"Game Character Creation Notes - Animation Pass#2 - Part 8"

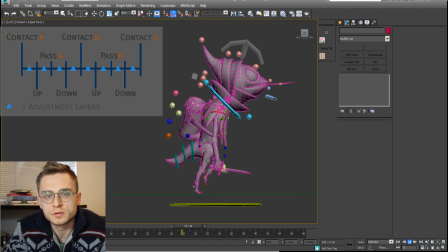0s
After implementing more or less final textures, you'll still see certain errors upon which you can improve. So once again, like in the previous video, go up the pipeline and fix the skinning / pivot point problems that might have arisen.
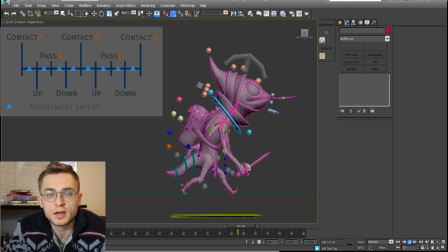16s
Now with this animation pass, we have the chance to add up-down frames, increasing our key poses from 4 to 8. In those up-down frames, you're able to take care of the feet sliding through the floor by using the curve editor.
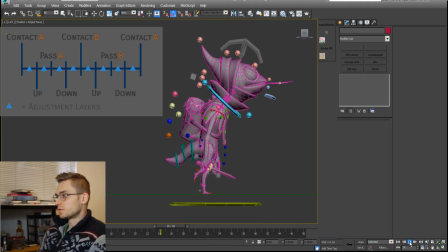31s
Let me quickly show you this. Let's go over the difference between the first and the second pass of the walk cycles.
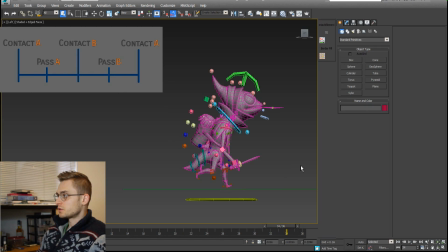41s
So in the first pass, we can see that we have 36 frames, 4 keyframes, or poses, whatever you want to call it. Essentially, this style is called pose-to-pose animation. On frame 0, we start off in the pass position.
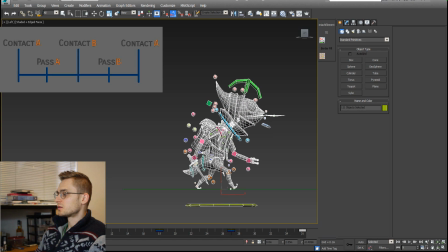61s
Then on frame 9, we get into the contact. Then the middle, is the 18th in this case, is again the pass, then the contact B, and pass. If you play it, you can see that the feet are sliding through the ground.
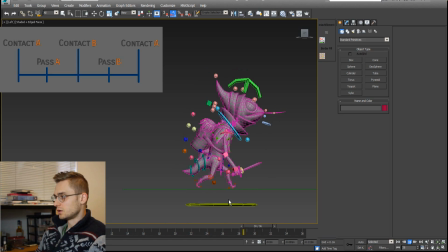81s
The character doesn't feel grounded, feels very airy.
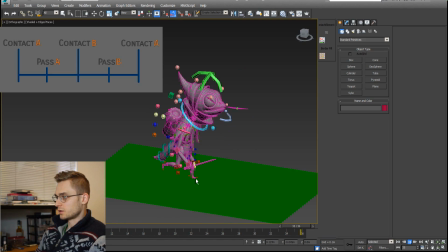86s
It looks better when you look down on the character, 3/4 view, and we usually do, so that already affects how the player or the viewer is going to perceive this cycle, this animation.
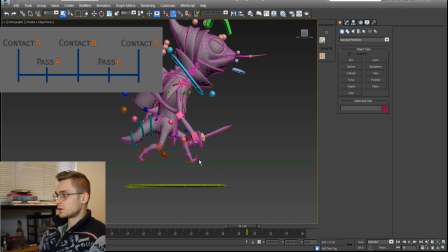104s
But we haven't played around with the curves or anything.
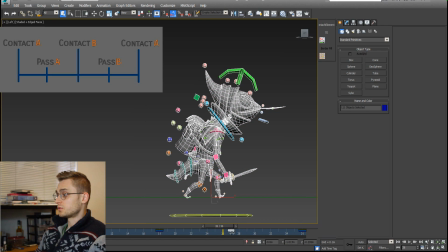108s
The goal of the first pass is to establish those frames, those poses as soon as possible.
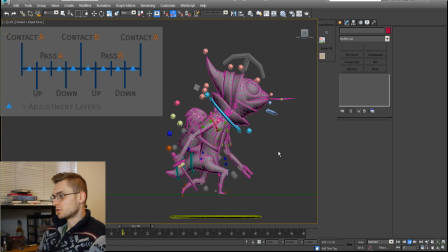114s
In the second pass, we see that the character goes through the up and the down positions as well, the contact and the pass. So instead of having 4 frames, we'll have 8 frames. 8 unique frames, but 9 frames because it's a cycle.
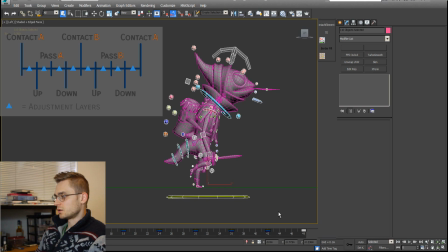131s
Let's break down this walk cycle and I'll show you how it differs from that orthodox plan that we have established earlier. The character starts off in the pass, then goes into his contact,
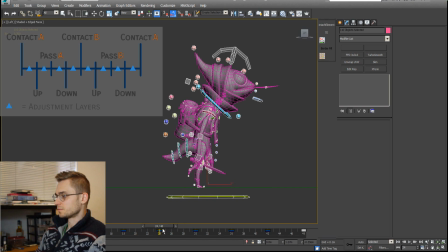146s
then the pass again, which is the middle frame, the contact, and the pass. Note that I have extended the frame count to 48 from 36. But now let's take a look what's in the middle of the pass and the contact.
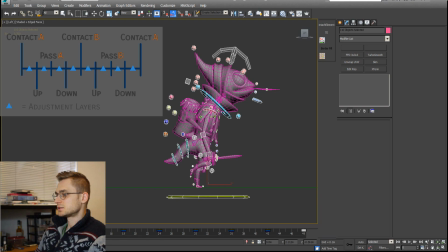164s
In this example, my pass basically plays the role as the up, and the contact is the down,
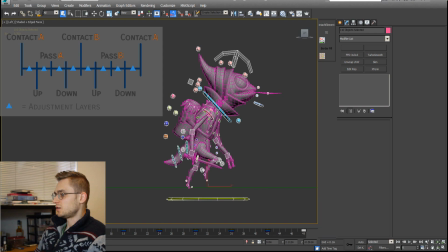180s
and the frames in the middle serve as in-betweens and almost like adjustment layers,
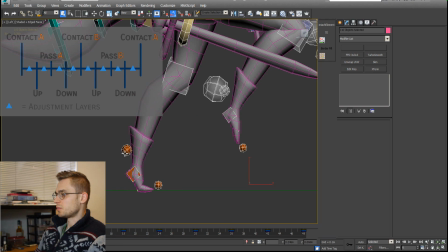189s
adjustment keys, in which I can go in and pay closer attention to the sliding of the feet through the ground plane.
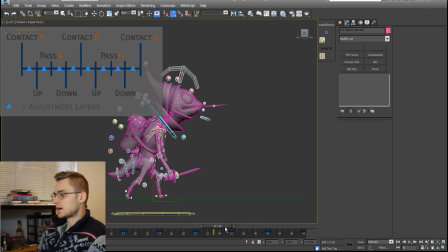198s
So in this example, I have my pass. This is my pass B, and pass B is followed by a down. The down pose in this example isn't pushed too far,
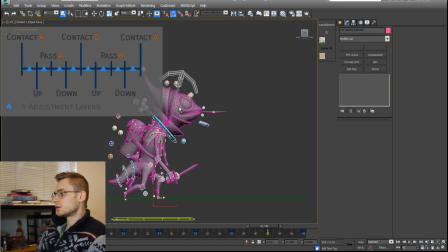213s
just because I realized while playing around with this character that there's certain limitations of the rig and the shapes, meaning that I couldn't really push the character down too much without having his
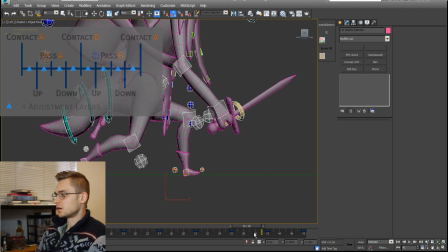227s
feet completely slide through the floor.
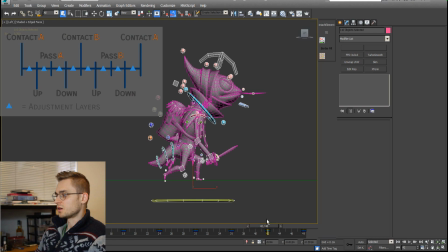231s
Also, because I'm using the forward kinematics rigging method, I have to pay close attention to prevent the feet from sliding into the ground.